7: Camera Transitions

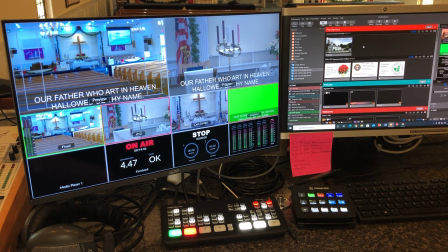0:02 Hello, tech team. One of the things that we have to do during the service is make a transition between different parts of the service. So there might be
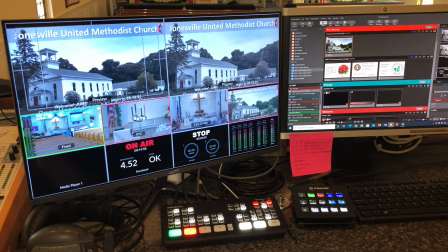0:14 a part of the service that the pastor is, or that the pastor is standing up speaking,
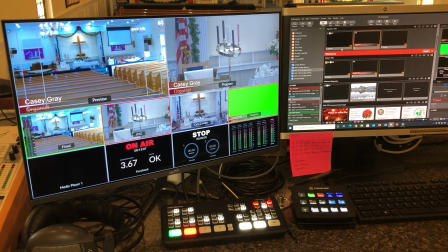0:23 and then later in the service, we might want to transfer the people's attention from the pastor to
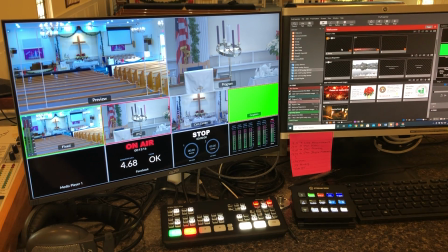0:33 the lectern. So we're going to go through that process now. So at this point in the service, the pastor is up welcoming everyone, and when he stands up at the altar to welcome people, we might show his title card,
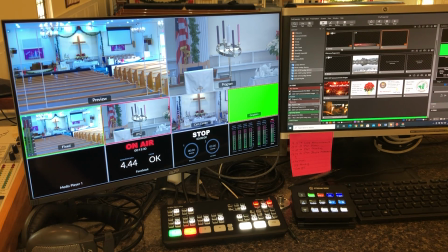0:46 and now he's doing the welcome, and maybe he's going over some announcements, and those announcements might appear in the upper third here, and it depends on how the service is going or how the service is laid out. But at some point, you may want the pastor's going to the lay leader is going to step up to the lectern.
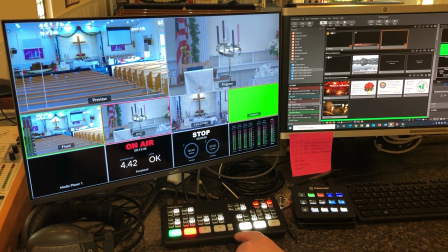1:05 And the type of transition you want to be able to do there is you want to be able to take a wider shot so that the focus can be transferred from the pulpit to the lectern.
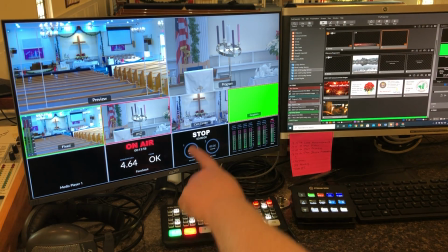1:16 So to take the wider shot, we have a wider shot set up here in the camcorder.
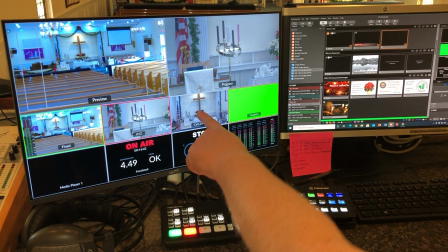1:21 So that's camera number 3.
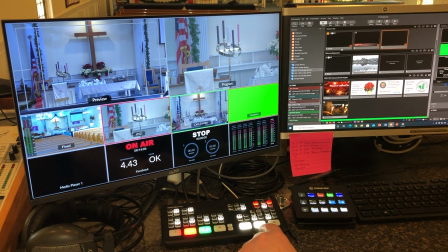1:22 So we want to preview camera number 3 when the pastor is getting ready to hand off the attention to the lay leader.
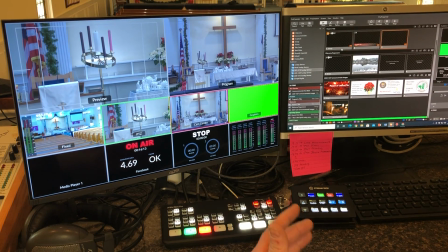1:30 You take the wider shot so the pastor and the lay leader can be seen at the same time. Then you go to the stream deck here and you take the lectern,
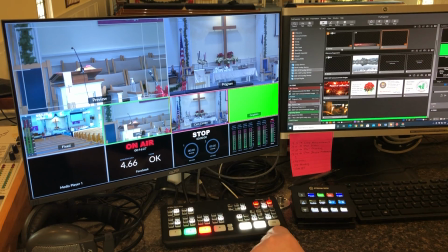1:43 and what that does is it sets up the shot here, the preview for the lectern, and then when the lay leader begins to speak,
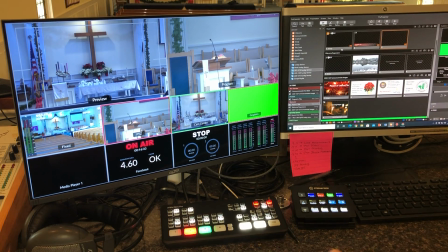1:51 you take that shot. What that does is it allows for continuity. So we starting with the pulpit.
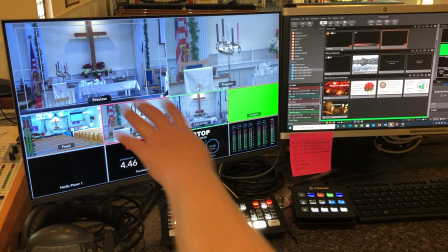2:01 Now watch what's happening here, because this is what's going out on the stream. This is a preview, and this doesn't actually go out on the stream.
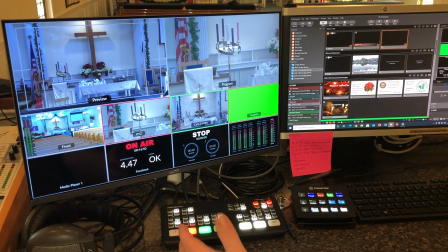2:08 It just lets the operator know what's coming next, or what he or she could have chosen.
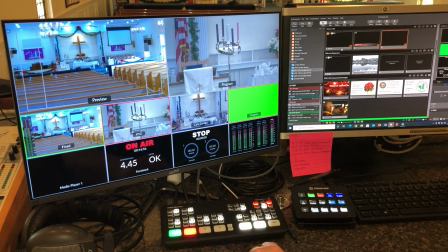2:13 So in this case, we're looking at the pastor. I'm going to do this again. I'm going to do it fast. We're looking at the pastor.
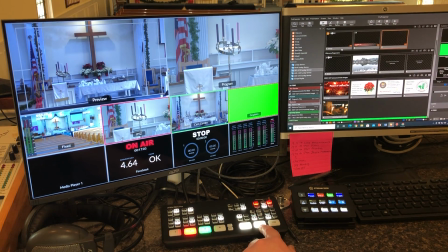2:19 The pastor says, hey, we're going to get ready to transition to the lectern.
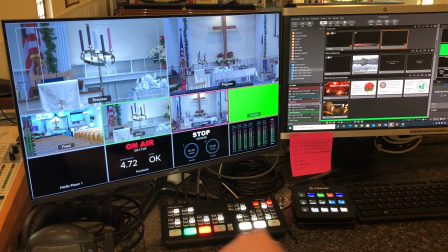2:26 So we take a wider shot in order to maintain continuity. And then once we have that wider shot,
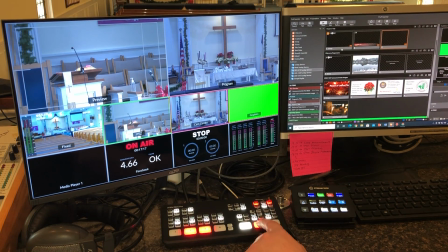2:33 we can then use the PTZ camera and switch over to the lectern, and then take the lectern shot once the lay leader begins to speak.
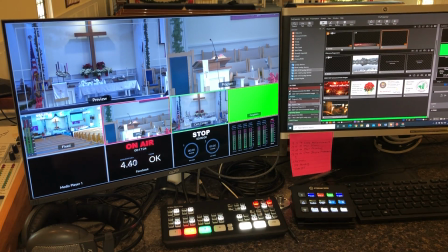2:42 And this gives us the ability to do that sort of transition as quickly as possible.